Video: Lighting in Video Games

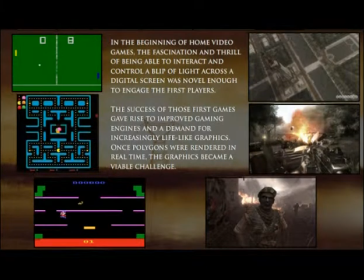[0:00]
In the beginning of interactive video games,
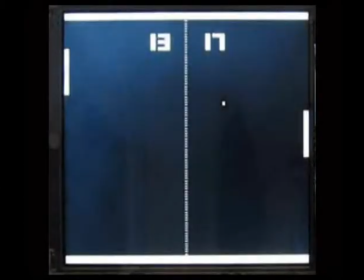[0:03]
the fascination and thrill of being able to interact and control a blip of light across the digital screen was novel enough to engage the first players.
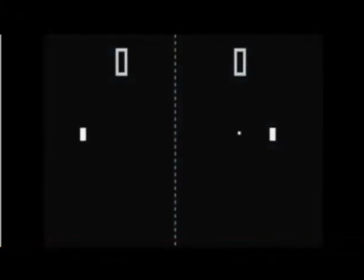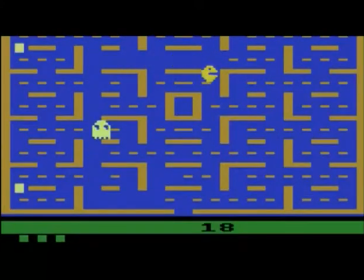[0:22]
The original Pac-Man advanced gaming by introducing a storyline, personable characters, faster action, more player controls, and blinking lights.
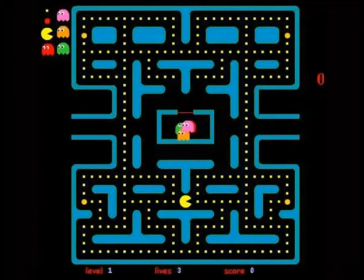[0:32]
Advances in this game kept true to the original design while adding a couple of new characters and brighter varied colors.
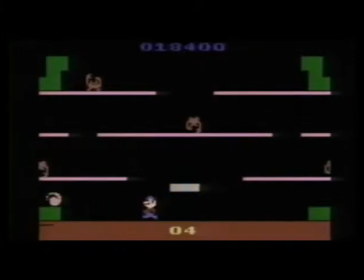[0:40]
The lovable character Mario and slightly more challenging user controls such as jumping at the right time made up for the severely pixelated images of the first Mario Brothers game.
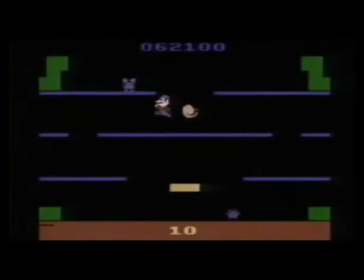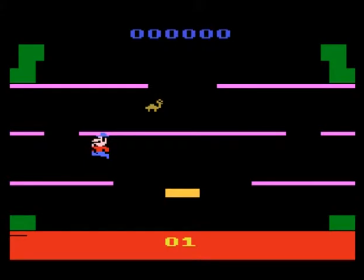[1:02]
As the game evolved colors became brighter then textures and dimensions were indicated on the graphics.
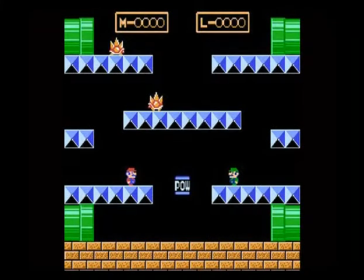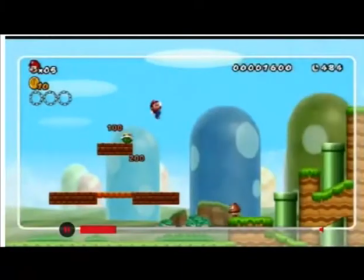[1:18]
Mario graphics advanced over the years and things became more challenging and complicated,
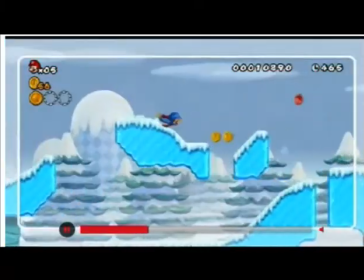[1:23]
but even after years of evolution the basic premise of the game is still the same.
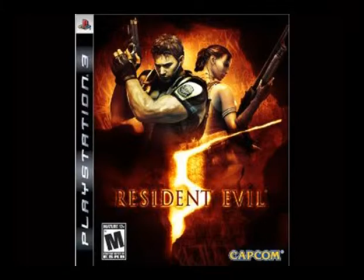[1:32]
The success of those first games gave rise to improved gaming engines and a demand for increasingly life-life graphics.
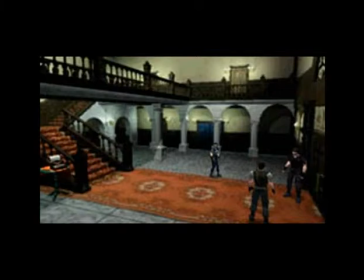[1:40]
The use of a pre-rendered setting with lighting and high details, such as this rug and the architectural artifacts using a range of values to create a sense of dimension and realism, will save poly counts for the movable action characters. Advances in technology have allowed the textures in video games to become very realistic.
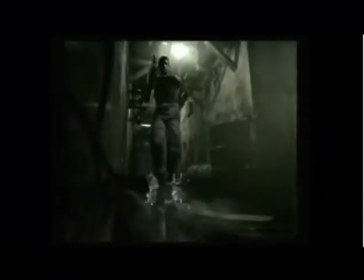[1:59]
Once polygons were rendered in real time, the graphics became a viable challenge.
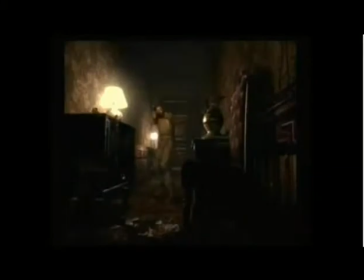[2:05]
Using various properties of light, space, form, and reaction can easily be defined.
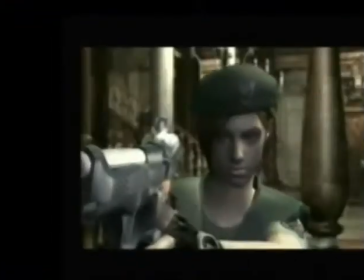[2:11]
They can produce aesthetic or emotional responses and tension.
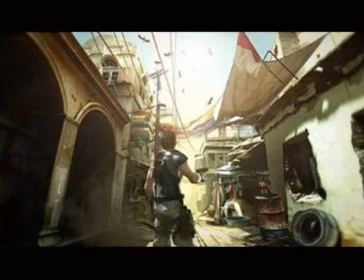[2:15]
In this scene of questionable normalcy, the light high and center directs the eye to the suspicious flying creatures in the sky.
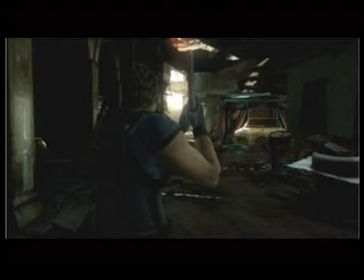[2:26]
In the overall dark tension of this scene, the eye is guided by the point of light in the center where the character is focusing his attention.
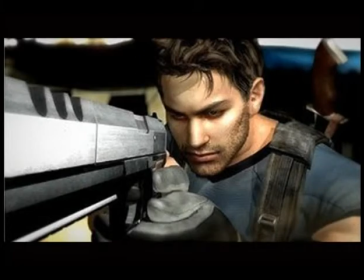[2:39]
This brightly lit scene focuses on the emotional state of the character
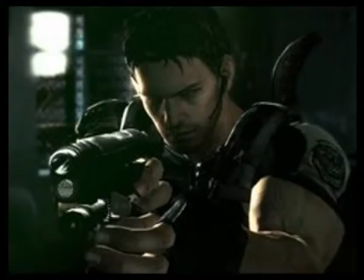[2:51]
versus this darkly sinister-looking scene.
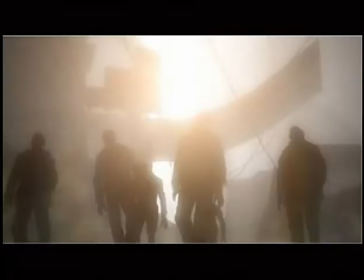[3:02]
Lighting conditions can enhance vulnerability by obscuring vision and can be thrilling because it makes the object of terror indistinct. These indistinguishable characters in this foggy scene breeds a certain amount of tension based on our innate fear of the unknown.
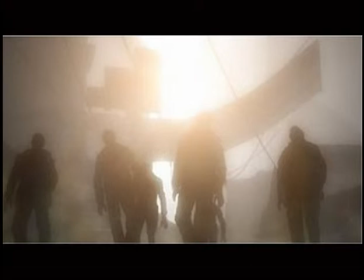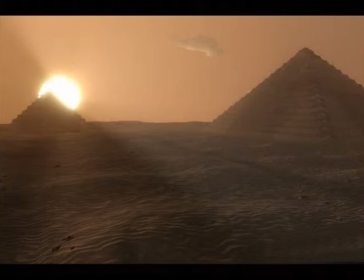[3:26]
Again in this landscape, diffused lighting creates a feeling of uncertainty.
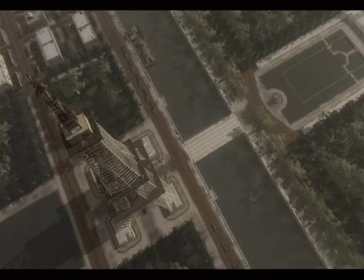[3:38]
In this aerial view, the selective foggy lighting and shadows create a realistic sense of depth.
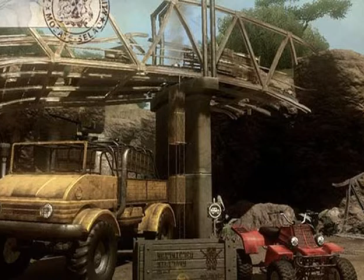[3:51]
The bright, dynamic lighting of the scene is confusing because at first it creates a sense of normalcy that conflicts with the dilapidated broken-down bridge,
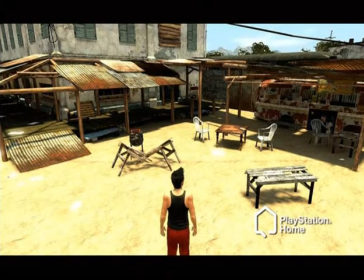[3:59]
not evident on first glance. The bright lighting in this scene adds to the feeling of desertion the character is probably feeling.